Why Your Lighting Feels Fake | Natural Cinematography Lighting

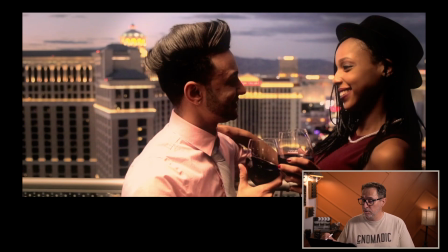249s
I can almost buy her. Like, I can buy that there's a light source, on the camera side. But the problem is he's completely the opposite. And so how is she lit and then he's not? And so a lot of inconsistency
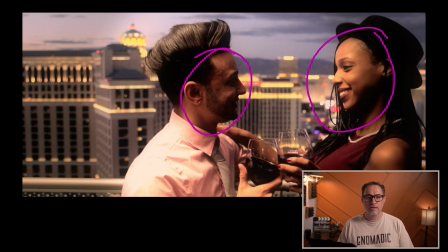270s
contributes to lighting looking unrealistic, out of place. This is completely flooded with light. So the light must be somewhere here, going this way and kind of bypassing him and hitting her.
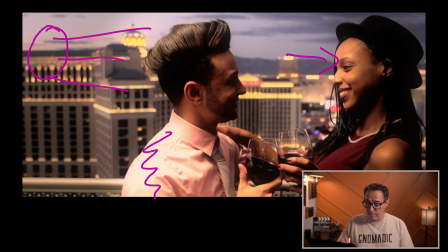288s
And somehow it bleeds here too. So a big part of artificial lighting not looking right is when it bleeds over. And all it takes is some kind of modifier, whether it's a softbox or flags to make sure, or barn doors,
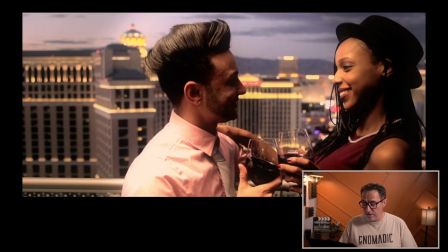305s
just to make sure that that whole area gets blocked from any light that's being projected on her face. And that could be a lack of equipment, a lack of understanding, lack of time to set it up.
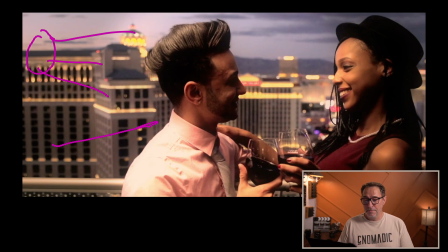322s
There's all kind of excuses that we can make, but at the end of the day, it's important for us to make sure that we understand where we want to shine that light and block everything else to make sure that it doesn't bleed over.
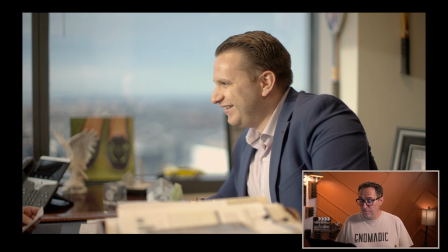335s
Now, this shot is interesting because you would assume that it's the same as kind of the first one I showed you, where it's complete overlit. And the reality here is I actually have no lighting at all. And this is all 100% natural light coming into this office.
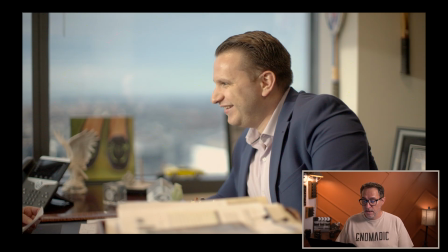352s
Obviously, we have a big window here. What we don't see is this is a corner office, and in front of that person is another giant window, and that's where the sun is, and it's just blasting all this light on him. And now he looks very overlit compared to,
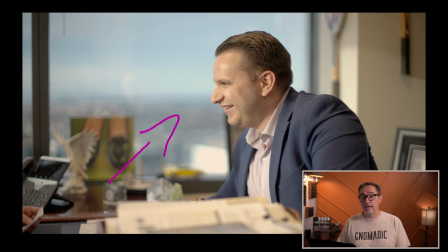371s
again, those levels outside of that particular window. And all I needed to do here was to put a diffuser off camera, put some kind of diffuser here so that we would kind of reduce the amount of light, the brightness that would come on his face,
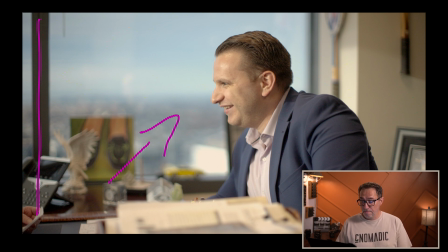391s
and I think we would have been okay. This is not a bad problem to have. Like, I would take this scenario every single time and just put up my diffuser and I would be okay. So just something to think about, because sometimes unnatural lighting can also
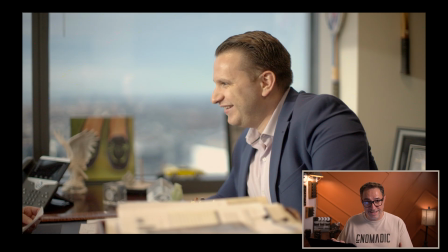411s
be simply because it's natural and you haven't done anything, which I found that interesting, right? Like somehow using just natural light, you still have to shape it, you still have to diffuse it, you still have to create contrast, right? Like, he's so flooded with light that there, obviously we can't see the other side of his face from this perspective.
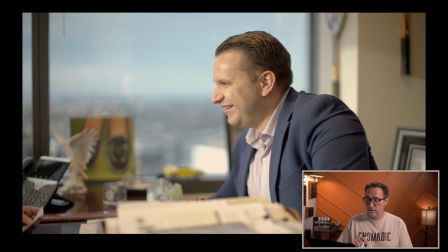430s
But if I, rotate the camera a little bit more in front of him, we would see both sides and it would be completely even with no contrast. And so we need to think about those things when we use natural light. Using natural light still means shaping it, controlling it in order to create what we want to create. Over the years, 2 lessons completely changed the way I approach lighting. The first was understanding that lighting doesn't just mean the lights you bring onto set. It means every light source within the image. Early on, I was completely locked into traditional 3-point lighting: key light, fill light, and backlight. But during a workshop I attended, a cinematographer said something that completely shifted my perspective. 3-point lighting doesn't mean 3 lights. Every source in the environment is part of the overall lighting setup, whether it's a window, practical lamp, overhead fixture, bounce light, reflections, all of it. And once I understood that, I realized that my job wasn't simply to add light, but to shape and control all the light already existing in the space to support the image I wanted to create. The second lesson came much later, and honestly had an even bigger impact on my work: the importance of removing light. Early on, I was obsessed with adding more light everywhere, trying to perfectly expose every corner of the frame. But over time, I realized that creating shadows, controlling spill, and preserving contrast was often just as important, if not more important, than the lighting itself.
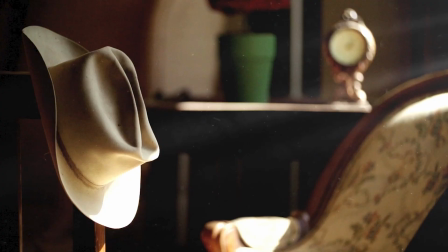527s
Because contrast, fall off, and selective darkness are often the very thing that makes an image feel natural and believable.
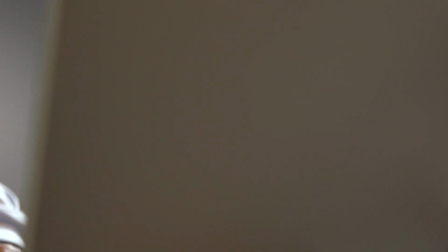535s
So what do I mean by your lighting should work with the environment?
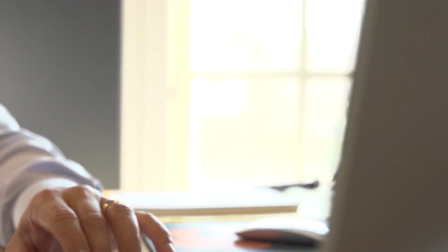539s
Most of the time, it's augmenting the existing lighting, controlling the spill,
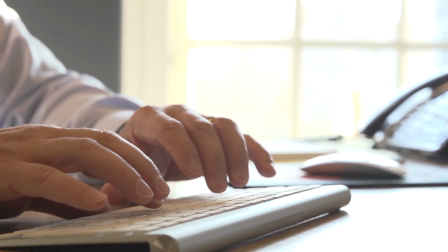546s
enhancing practicals, shaping windows, adding negative fill,
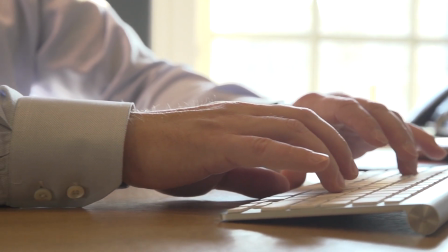552s
preserving natural contrast, motivating sources. So let's take a look at this example here.
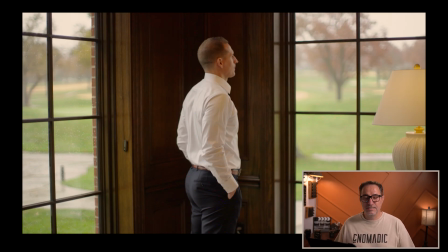559s
So we have a lot of windows. Again, another example of making sure that it's the right time of day, the right setup for you to actually film those windows, because again, I don't have control.
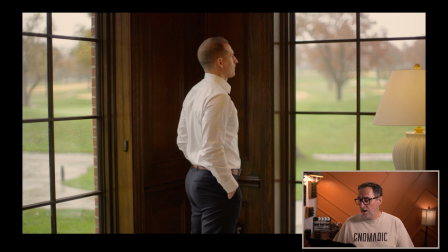572s
I don't have the ability to put diffusers through those windows or do anything with them. In this particular case, it was completely overcast. So the sky is going to be pure white. So I'm going to frame it in a way where I don't see a lot of the skies.
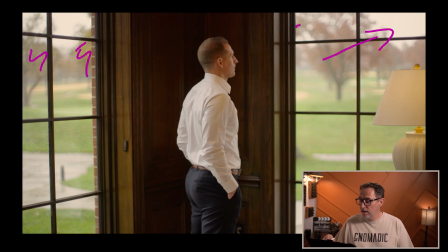588s
I'm using those trees to kind of block as much of the sky as I can. It's okay that I have those little white spots in the sky. And so now it's a matter of using the daylight coming in, but it's not enough. I have to augment the levels in this room.
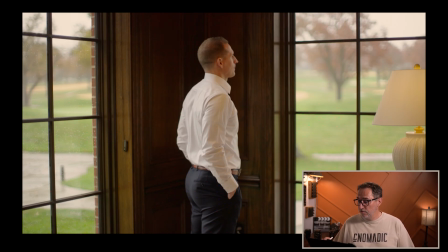606s
And we are going to use the fact that there's this warm lamp here, this practical, as kind of like our motivation for then adding light on him, and we're going to match the color temperature. So I'm going to send some warmer
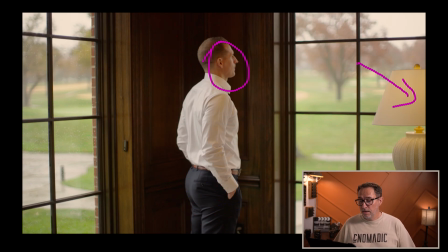624s
color temperature on his face in order to raise the levels the way I need to, and it's going to fit because of that particular lamp. Here's another example of blending within the environment.
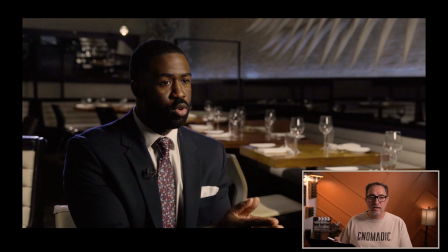638s
This was shot inside of a restaurant. It's fairly dark, and it's full of overhead spotlight that just creates some very harsh light, harsh shadows.
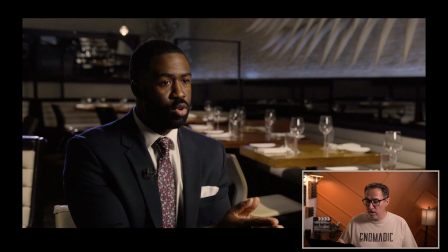653s
And so it was appropriate and fitting for us to then create a very harsh line here, very contrasty between the key side and the fill side,
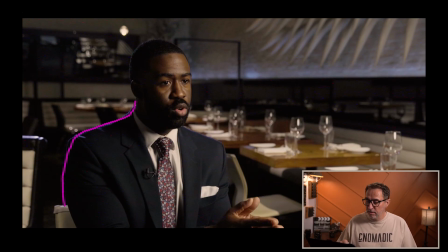666s
and create a very harsh edge light that matches the color that you see within the frame. If he was very soft and with very little shadows, I think he would have stand out in a way that didn't blend with the environment.
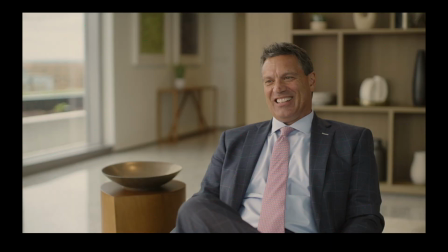685s
And then I wanted to finish with this one. This one is the latest one. I just shot this week, actually.
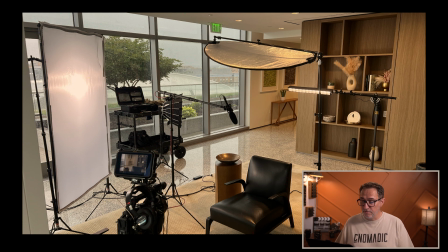689s
Here's the setup for that particular shot. And it's a great example of, again, using the natural light that's coming in and the motivation of where that's coming from, and then adding our key source so that we can control levels. It's all about controlling. If I don't have this light,
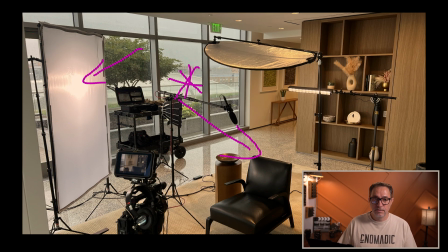710s
I can probably expose them correctly without this light, but I'm not controlling that level. So I can't raise it, I can't lower it. All I can do is add ND filters, and it will change the entire scene.
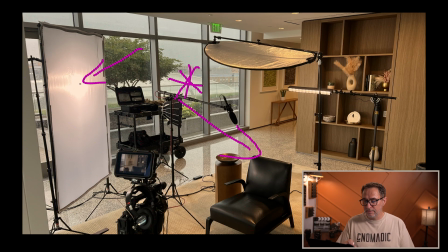726s
But because I now have a light that's augmenting the daylight, I can go up and down and without affecting the rest of the scene, and just control the level on his face.